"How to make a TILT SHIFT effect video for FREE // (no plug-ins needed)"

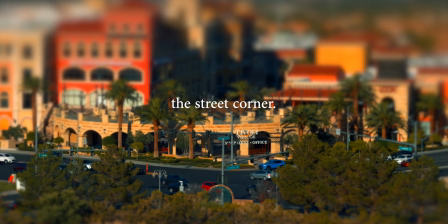Last week I made a short tilt shift video, I'll put a link in the description below, and I got a ton of requests asking me how I did it. No you didn't bro, literally one person may be asked. Shut up Dylan, no one freaking likes you!
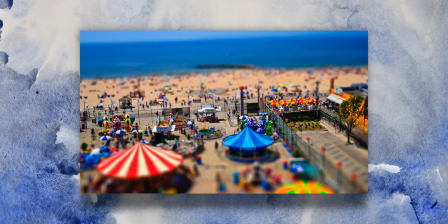Tilt shift photography and videography is most commonly created by using a specific lens designed to give that look. Basically the lens optics tilt and shift in relation to the camera's sensor, thus making magic.
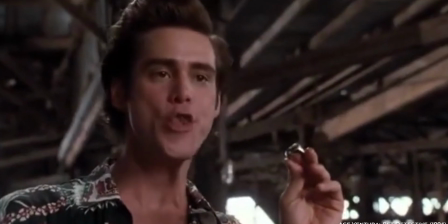However, I do not own one of these lenses.
Hey loser!
So I made a poor man's tilt shift by using my editing software. Before I tell you the recipe to this witchcraft If you have not subscribed to my channel, then make sure you click the red subscribe button when you can. So when you go out filming It's ideal to find a spot that looks down on what you want to film This will give the illusion that the viewer is a
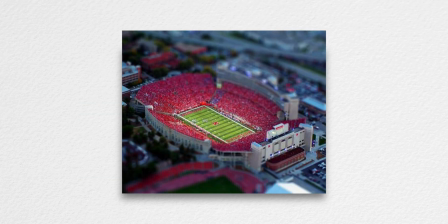kid or an adult looking down on an oddly realistic toy set What I did when I was filming was just keep my camera
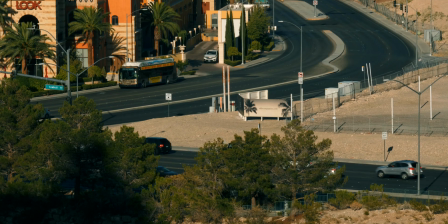static and I zoomed in on specific areas for around two minutes each The first test I did I shot a photo
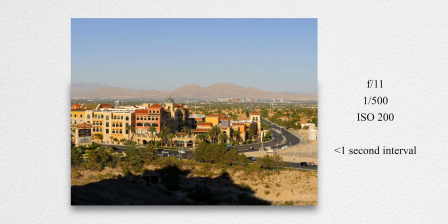time-lapse and it really just didn't look as good as when I shot a video the cars were just moving too fast for my liking.
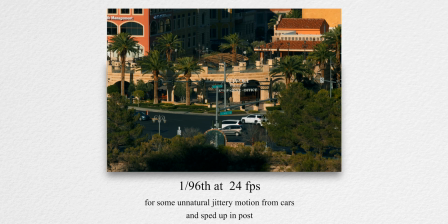With video I changed my shutter speed to 196th a second instead of my normal 150th a second and I kept my frames at 24 frames a second. I was able to create some unnatural movement out of the cars which I was really going for. So in the editing room you'll upload your footage and then color grade.
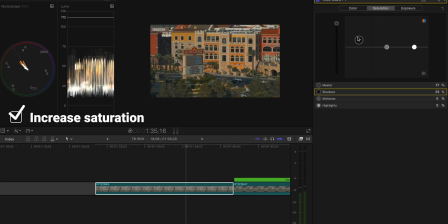I figured since most toys and model sets are brightly colored that my shots should be so I bumped up the saturation a little and made sure to expand my dynamic range as usual.
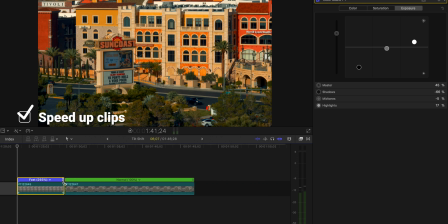To make the movement of whatever is in your shot more unnatural, speed up the clip. I spend most of my clips up anywhere from 200 to even a thousand percent. Just find what you think looks good. The main effect of Final Cut Pro you're gonna use is called Focus.
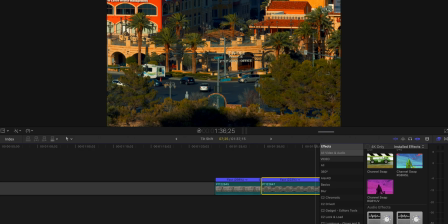It's free and it can be a little tricky to kind of get down but just play with it and you should be fine.
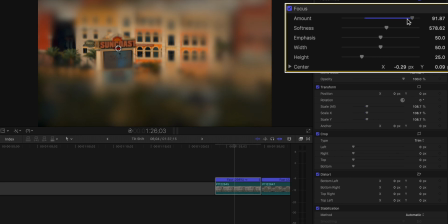The amount is how much of the effect is put on the clip and this vary for me from shot to shot. Softness is basically how gradual you want to make this effect. I found that I rarely went over the default setting which is around 578 but I definitely played around with it below that default setting.
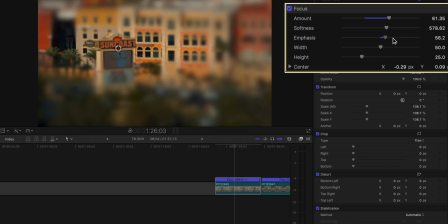Emphasis is subtle but basically it's like vignetting and highlighting your focus. The setting wasn't as important in my opinion but I'd still mess around with it. With width I had the slider almost always to 100. The times I lowered it it was only a few points. Lastly is the height and this is how horizontally tight the effect is. You'll play around with this one a lot.
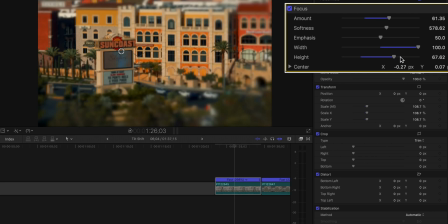Basically there's no set settings my sliders were quite different most of the time. I just experimented with different options to find what I thought looked best.
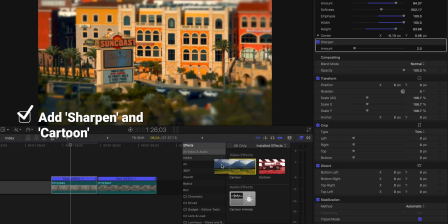The other two effects I added were sharpen and cartoonize. Cartonize. Cartoonize. Cartoonize. I set my sharpen to 2.0 and I set cartoonize. Cartoonize. Why does that sound so weird? You're an idiot. I set cartoonize to 28. Finally add some sound effects to finish off the video.
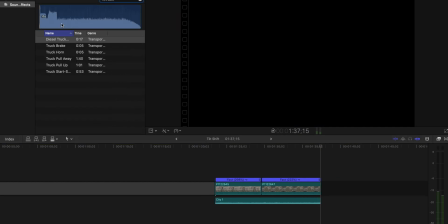I started out trying only high-pitched sound effects because I thought it would be funny and it would match well but I actually ended up liking the normal sounds of cars and buses more for some reason. I did add some higher-pitched honks to give it a nice finished touch. And that's about it guys. You now have your free and simple recipe to creating your own miniature world. If you enjoyed this video and it helped you out, help me out by pressing the thumbs up button and let me know if you have any suggestions on how I can make a better tilt shift video. Have an amazing day.